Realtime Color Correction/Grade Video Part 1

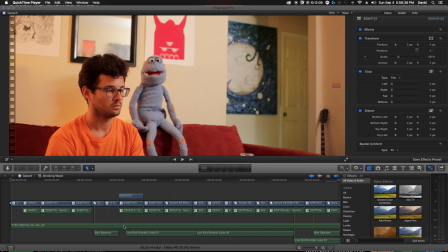All right, ladies and gentlemen, so today we are going to be doing a little experiment here. It's something that I thought would be pretty cool that I've never really seen. I don't really want to do too much of an introduction here. Basically, we're going to be color correcting a scene from Gerard.
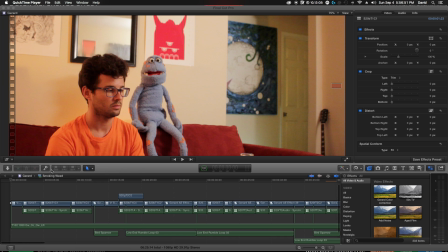You can see here it's titled Smoking Weed, so you can imagine, what's going to take place here. But we are going to be uh, going through every bit of this, so this is going to be a longer video. If you are worried about spoilers, don't watch this.
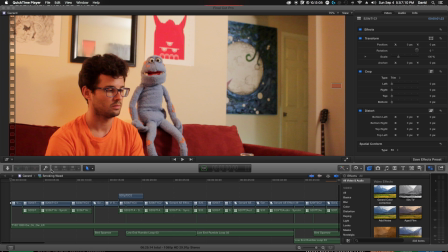I'll upload the like a quicker version later, and you can see kind of a sped up version of the color correction process, but this is going to be kind of exactly what I would do as I was approaching it. You can go from there, mix and match for your own projects.
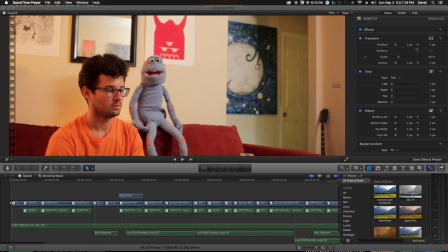So before we get started, I wanted to just briefly discuss some of the tools that I'm using here. I do have a Wacom tablet. It's an older model. It's not really the newest version.
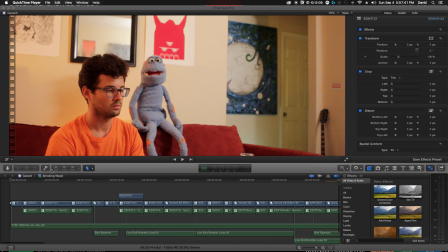And I also have a Logitech G13 gamepad, which I've used to place programmable macros. You can see here
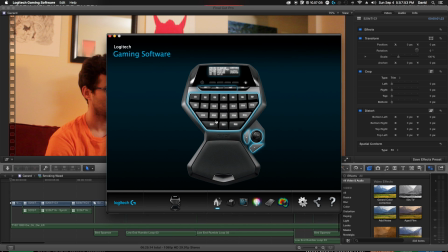that it's got a bunch of different buttons here, and you can go through and you can actually program different macros.
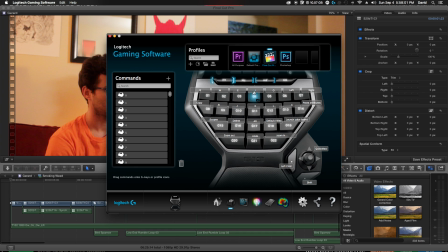I have a bunch set up already. So I have my basic JK and L keys, in and out points, putting stuff on the timeline, that sort of thing.
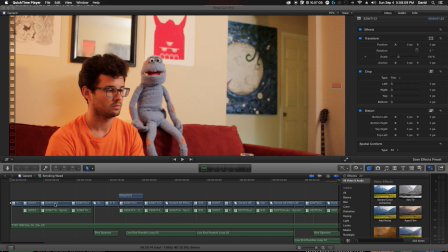But we can get into it now. I have been doing a bit of this color correction already, so I've already kind of established a look that I'm going for this, and I've created a video effect color correction for it.
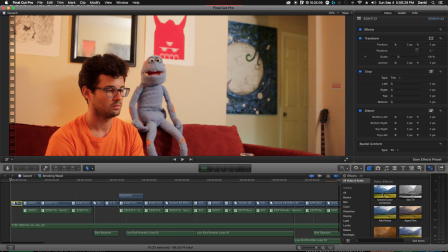I'm going to add it now. I've set this up. The way that I did this is I hit this Save Effects preset button here in Final Cut,
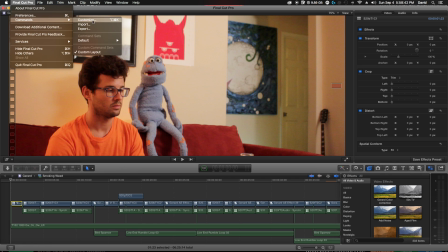and then I went into Final Cut under Commands, and I customized it to be a keyboard command.
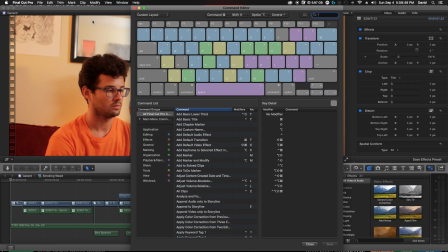I think default video effect here, I have it set to Shift Command C,
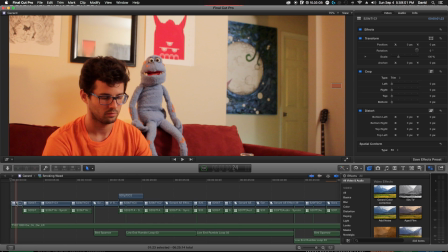and then I've mapped that to a button on my gamepad here. So when I press it, adds this pop-up color.
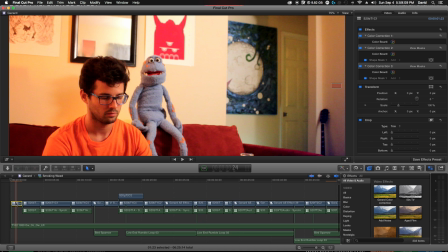This is, very rough. It's obviously not exactly what I want, but you can see the basic construction here.
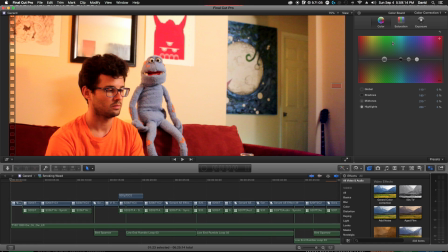I have the first layer of color correction. I've left the color empty so that I can actually go through and white balance each one of these. The exposure, I am boosting the highlights quite a bit because I just like the effect.
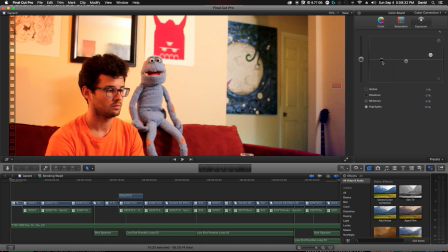I'm lowering the midtones, and I am bringing down the shadows just a touch. A little bit goes a long way with this. I'm kind of creating, I want a less real sort of look out of this because it features Gerard, who's an imaginary friend.
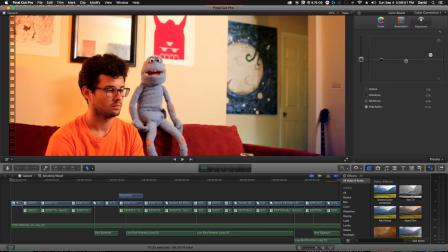I wanted it to kind of color everything that he says and does, so all of the effects in it are kind of colored by his imagination and sort of based around Gerard. We have a few different shape masks that we're using.
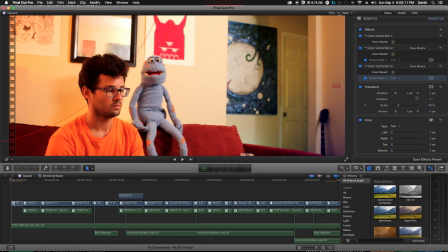I've been using it throughout, so you can see this one is um, just a circle.
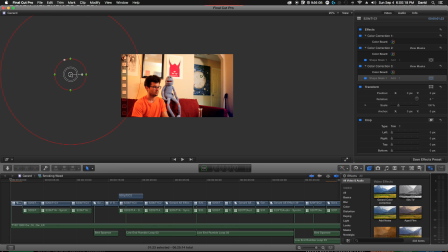It makes it more orange. I have one orange and one blue. I've been just sort of changing it. I want to create sort of unusual vignettes, and I want them to be,
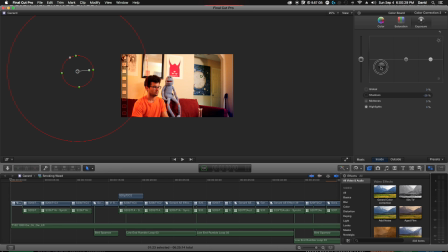um, you know, I want it to sort of pop. I don't want the same image that you would see in any other one where they basically just do the base color correction. They'll do the one layer and then maybe not these other layers.